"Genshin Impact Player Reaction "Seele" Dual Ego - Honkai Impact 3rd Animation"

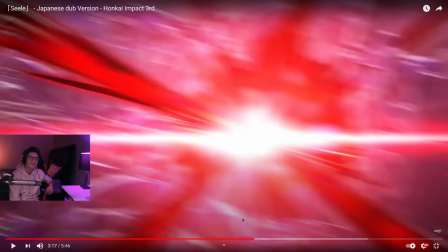[15:18]
It's this moment. Oh, this moment in the entire video. Oh, man. This has to be top two, top three, maybe even.
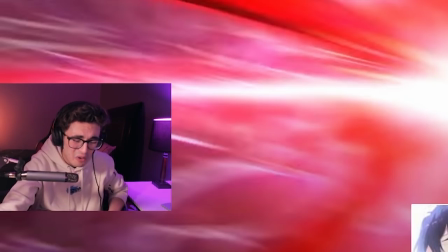[15:31]
Oh, what a powerful, powerful song.
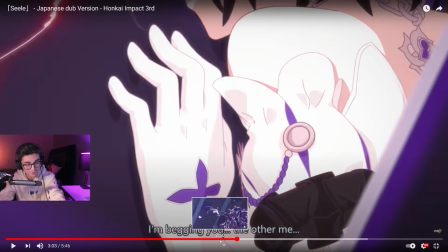[15:38]
Everything we heard for the first 3 minutes came in layers. It was one by one, and you would hear the first layer, and then that first layer would disappear because a new second layer was introduced, and it was the second layer's turn to actually have a spotlight in the song.
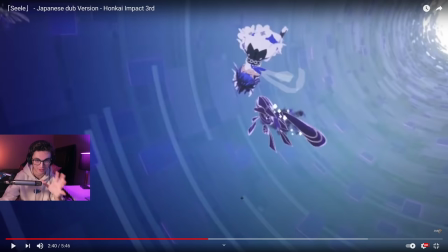[15:54]
All of this was to build up for that one explosion.
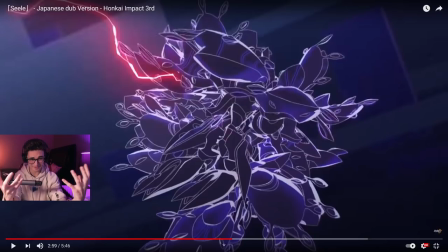[15:58]
And right before, like, the entire track just becomes this beautiful divine thing right before it happens.
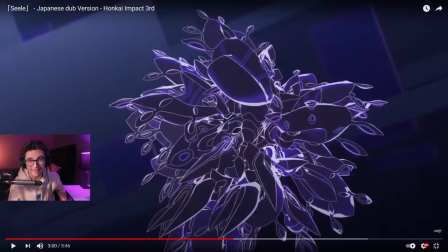[16:06]
It slows down, and that's what makes the moment powerful. It's different from the other ones, because the other ones, what made them so amazing is they built the intense anticipation, and it was like, go, go, go, go, and then, boom, beat drop.
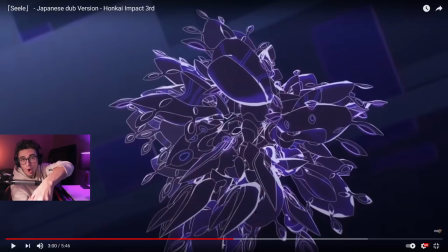[16:23]
But what makes your heart sink before they grab your heart and pull it back up is it's go, go, go, go, go,
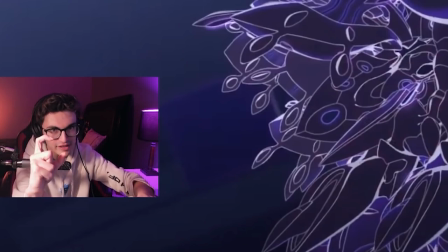[16:30]
build the anticipation, and then for a full, like, few seconds right before it all explodes into the gorgeous thing we're about to listen to,
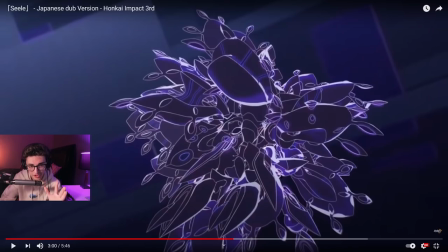[16:38]
it starts to go quiet.
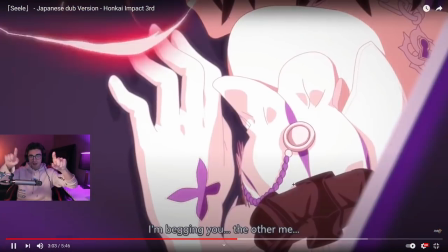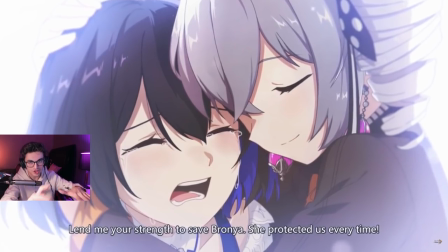[16:48]
Goes quiet right here. Just the piano. The violins are muted.
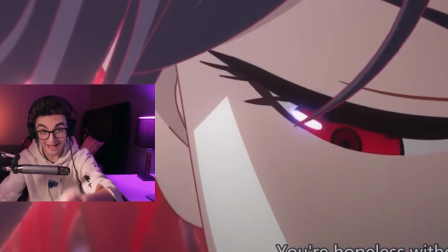[16:54]
And again, we heard the We heard the techno beats come right before she's gonna transform, just like Bronya and Cyber Angel.
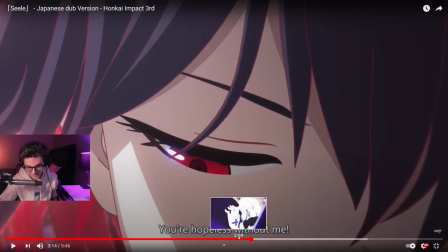[17:04]
It's so good.
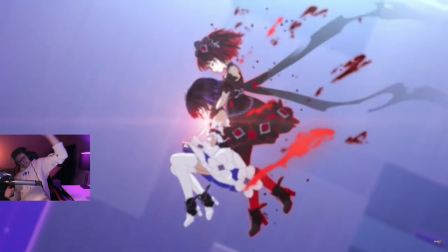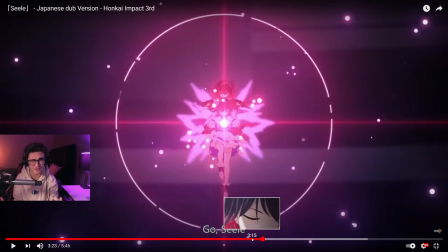[17:13]
Everything. The violin is there. It's a little hard to hear from the gorgeous vocalist that is, like, screaming and singing her heart and soul out. But the violin is in the back, the piano's in the back, you still have the techno beats in the back, and it's all playing at the same time.
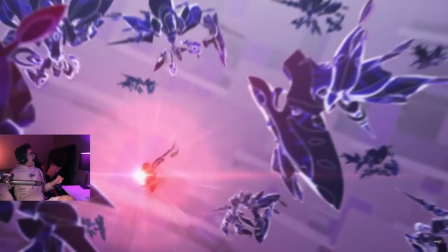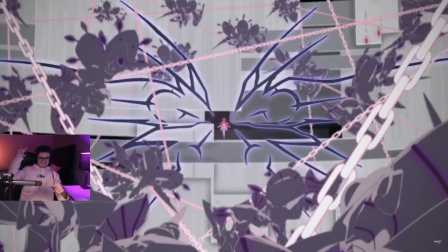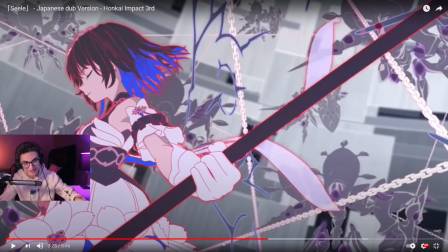[17:42]
And the symbolism of the chains that she was being held against in the first half of the video, and now she's using the chains against her enemies. Oh.
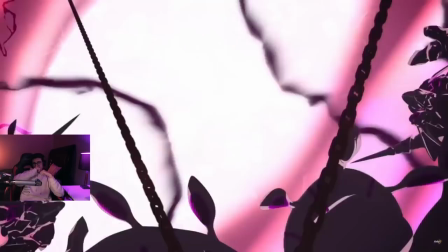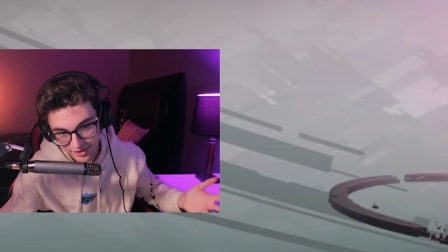[18:02]
Can we just appreciate the animation?
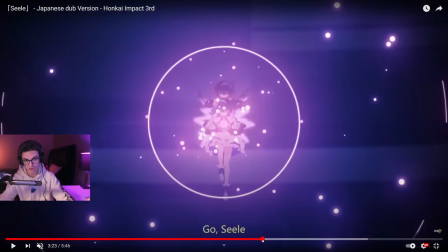[18:06]
This part, even without music, looks insane, because one moment there's no chains, right? One moment there's nothing, and then boom, there's chains everywhere.
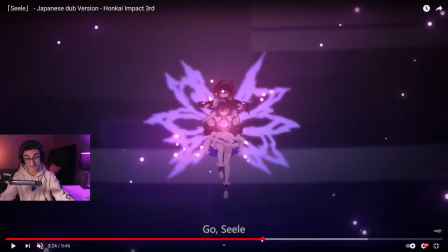[18:14]
And then the colors get inverted, showing that she is not the same person that she used to be.
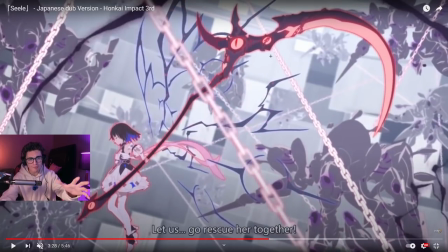[18:19]
Her alter ego, is that a Honkai, maybe? Her Honkai becomes not the thing that's holding her back or criticizing her.
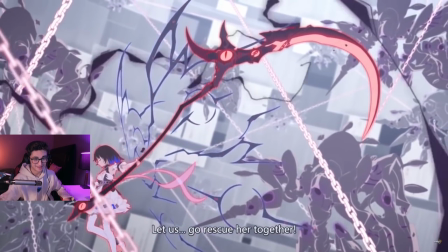[18:30]
It becomes her weapon. Even without audio.
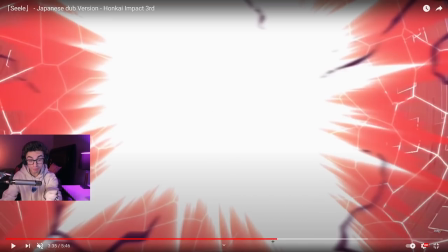[18:37]
Look at, like, you probably... I didn't see this at first.
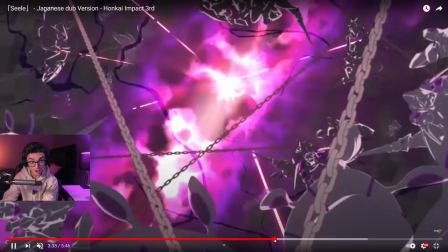[18:42]
Look at all of the end.
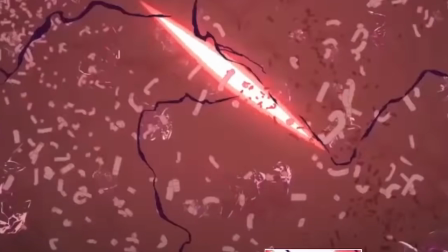[18:47]
Oh my. Like, just pause that one frame.
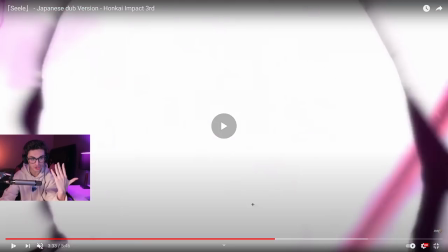[18:52]
Dude, and then right when the white of the blast goes through, boom, we have the shards of everything just being crushed.
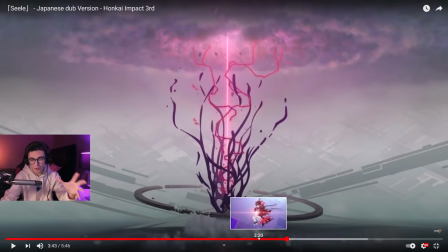[19:00]
Oh, man. And then they drop all of the gorgeous singing and the vocals and the music that we had playing.